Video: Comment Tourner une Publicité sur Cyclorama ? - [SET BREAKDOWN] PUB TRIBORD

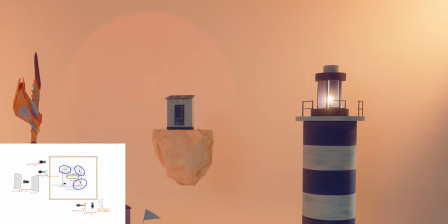(4:03)
Mais aussi, on avait une petite ampoule incandescente qu'on a simplement intégrée dans le phare pour donner un petit peu de vie à cet élément qui est quand même assez énorme dans le set. Maintenant qu'on a terminé la partie lumière, on va parler de la partie caméra. Et sur ce set, il y avait deux caméras. Il y avait la Red V-Raptor et notre FX6. En ce qui concerne la Red V-Raptor, elle était montée sur un Easy Rig.
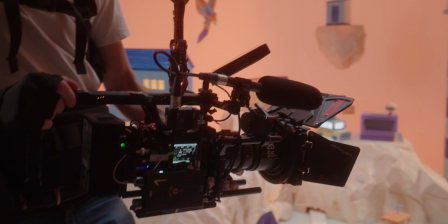(4:27)
J'avais besoin d'une machinerie qui soit ultra réactive, justement pour pouvoir suivre une enfant de 3 ans.
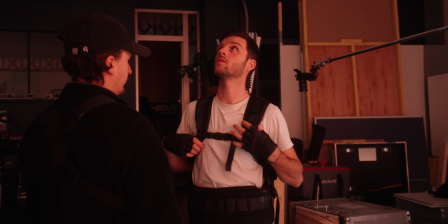(4:31)
Si elle était en mouvement, j'arrive à avoir des plans assez smooth. Mais à la fois, si elle ne bouge pas et que j'avais besoin de bétonner mon cadre, j'avais simplement à ne pas bouger et ça fonctionne très bien comme ça. Au niveau de l'équipement de cette Red, on avait monté en optique les DZO Pictor Zoom, les 20-50.
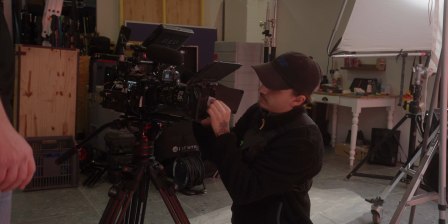(4:45)
55. Et en filtration, on avait du Hollywood Blackmagic dessus, un 8e, je crois. Alors ça, c'est pour la partie optique et filtration. Maintenant, pour la partie transmission HF, on était équipé par des CVW.
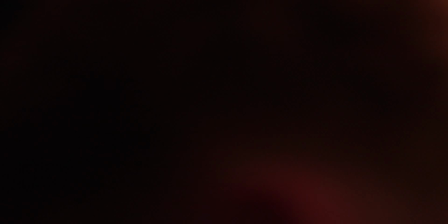(4:56)
Du coup, Nicolas Boucher, qui était mon premier assistant cam, pouvait tirer le point, lui, à distance. Et à la fois, ce feed vidéo-là était renvoyé aussi au niveau du combo client.
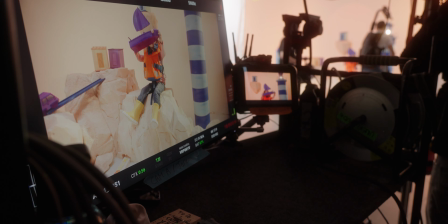(5:04)
Le combo client recevait le feed, bah, du coup, de la caméra A, mais aussi de la caméra B, qui était la FX6. D'ailleurs, petit point rapide sur le combo client, c'est quelque chose qui est ultra intéressant, à la fois bah, pour votre client, parce que ça lui permet de faire des retours directement sur le produit,
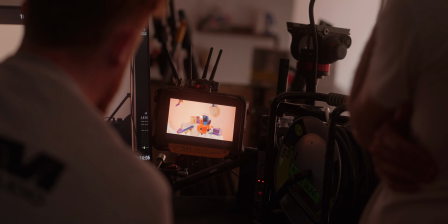(5:17)
à la fois pour votre directrice artistique, parce qu'elle, elle a une vision beaucoup plus globale du projet et une vision beaucoup plus artistique que la cliente, automatiquement, ce qui permet du coup d'ajuster, mais aussi pour le chef élec,
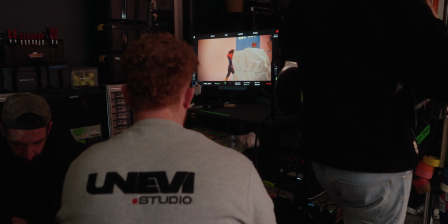(5:28)
parce que le chef élec peut voir en direct bah, justement un feed qui est déjà gradé si on a intégré des luttes, et voir bah, quel va être l'effet justement de sa lumière sur le set. Donc le combo client avec de grands et beaux écrans, c'est ultra important.
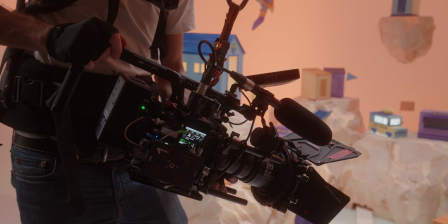(5:40)
Et enfin, pour terminer, le rig de la Red V-Raptor, on avait monté notre NTG5 dessus parce que je voulais du son ambiant, potentiellement pouvoir utiliser les rires de l'enfant. Finalement, j'ai pas pu le faire sur le set studio, mais j'ai pu le faire sur la partie de la péniche. Donc si vous regardez la vidéo globale qui est pareil, qui est postée sur la chaîne, au début on peut entendre bah, justement Alix qui rigole et qui joue avec sa maman. Ça a été enregistré directement avec le NTG5 que j'ai ici. Au niveau de la deuxième caméra, on avait du coup notre FX6 qui a été mise à nu.
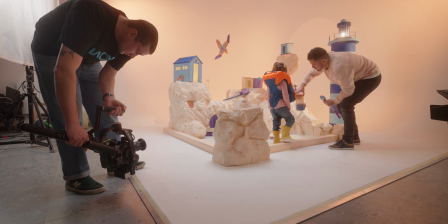(6:10)
On a enlevé la cage, on a enlevé la véloque, on a tout enlevé dessus pour qu'elle puisse passer sur notre Ronin S2.
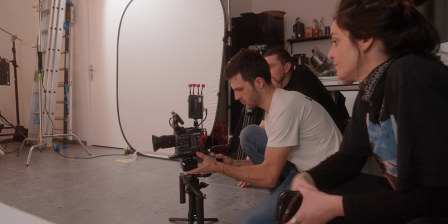(6:15)
Il a fallu un petit peu jouer au niveau de l'équilibrage, et justement pour que tout passe bien,
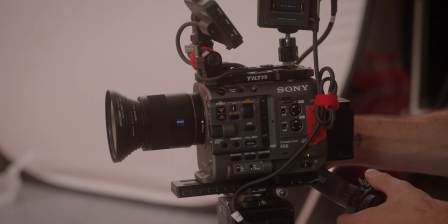(6:19)
on a dû la monter avec en optique un 55 de chez Zeiss, avec une filtration aussi dessus pour un petit peu éclater les hautes lumières.
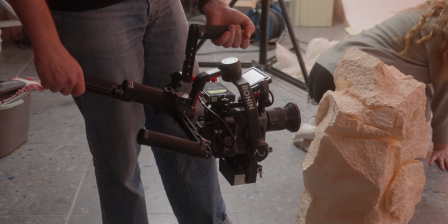(6:27)
C'était un ProMist 1/8 pour essayer de matcher au mieux justement la RED. À savoir que moi, la FX6, j'en avais réellement besoin pour mon plan de transition,
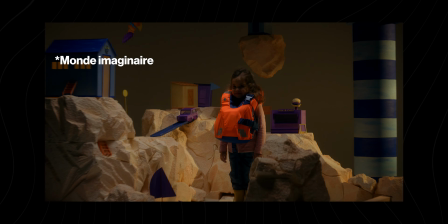(6:37)
c'est à dire que j'ai une transition qui passe de la péniche au monde studio, c'est à dire grosso modo du monde réel au monde virtuel à travers un sac.
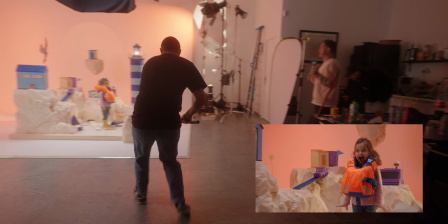(6:44)
Donc je savais que j'avais besoin d'avoir un gros travelling avant avec de l'autofocus.
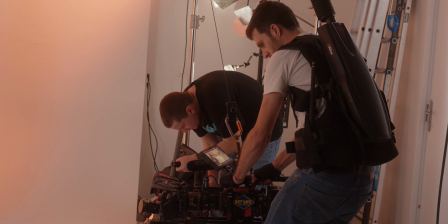(6:48)
Et pour ceux qui se posent des questions sur en effet comment faire matcher la RED avec la FX6, c'est quelque chose qui se passe déjà pas mal en post-production, donc d'enregistrer avec des formats et des qualités d'image qui sont suffisantes pour justement traiter l'image de manière bah, cohérente. Mais aussi, ça se passe beaucoup au niveau de l'optique. Alors là, en effet, des DZO ne vont jamais matcher un Zeiss 55 qui est un objectif photo. Mais si déjà on ferme l'ouverture au même diaph, déjà ça fonctionne mieux. Et en plus de ça, on vient casser un petit peu l'image avec de la filtration. Ça aide du moins l'ensemble de la vidéo. Et encore une fois, j'avais besoin grosso modo d'un seul plan.
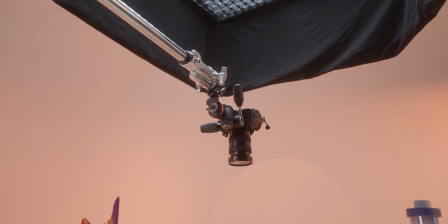(7:23)
Et j'ai pas fini parce qu'il y a une dernière cam, un A7S qui était monté en top shot avec un 16-35, encore une fois avec un filtre de diffusion.
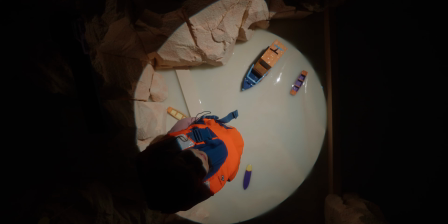(7:32)
Mais cette cam là finalement n'a pas fait le cut final parce que j'ai remarqué que au montage la transition fonctionnait moins bien si j'intégrais cette cam là. Du coup, je suis directement passé de la 7S3 dans le réel à la FX6 dans le monde virtuel.
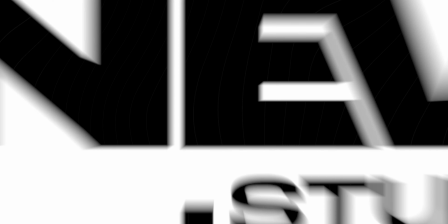Maintenant, on va s'attaquer à la deuxième scène, celle du monde réel, celle qui a été tournée dans une péniche.
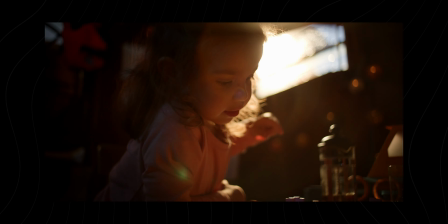(7:56)
On avait besoin d'un bateau, un bateau qu'on est allé repérer en amont avec notre directrice de production.
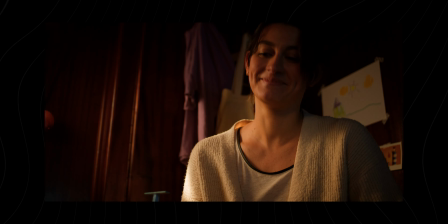(8:01)
Lors des repérages, on avait réellement besoin de prendre différentes photos.
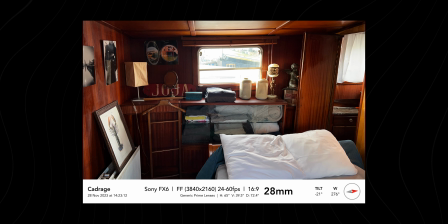(8:04)
Moi, je prends des photos avec l'application Cadrage qui me permet de voir ben, justement quelle focale je peux utiliser avec quelle caméra.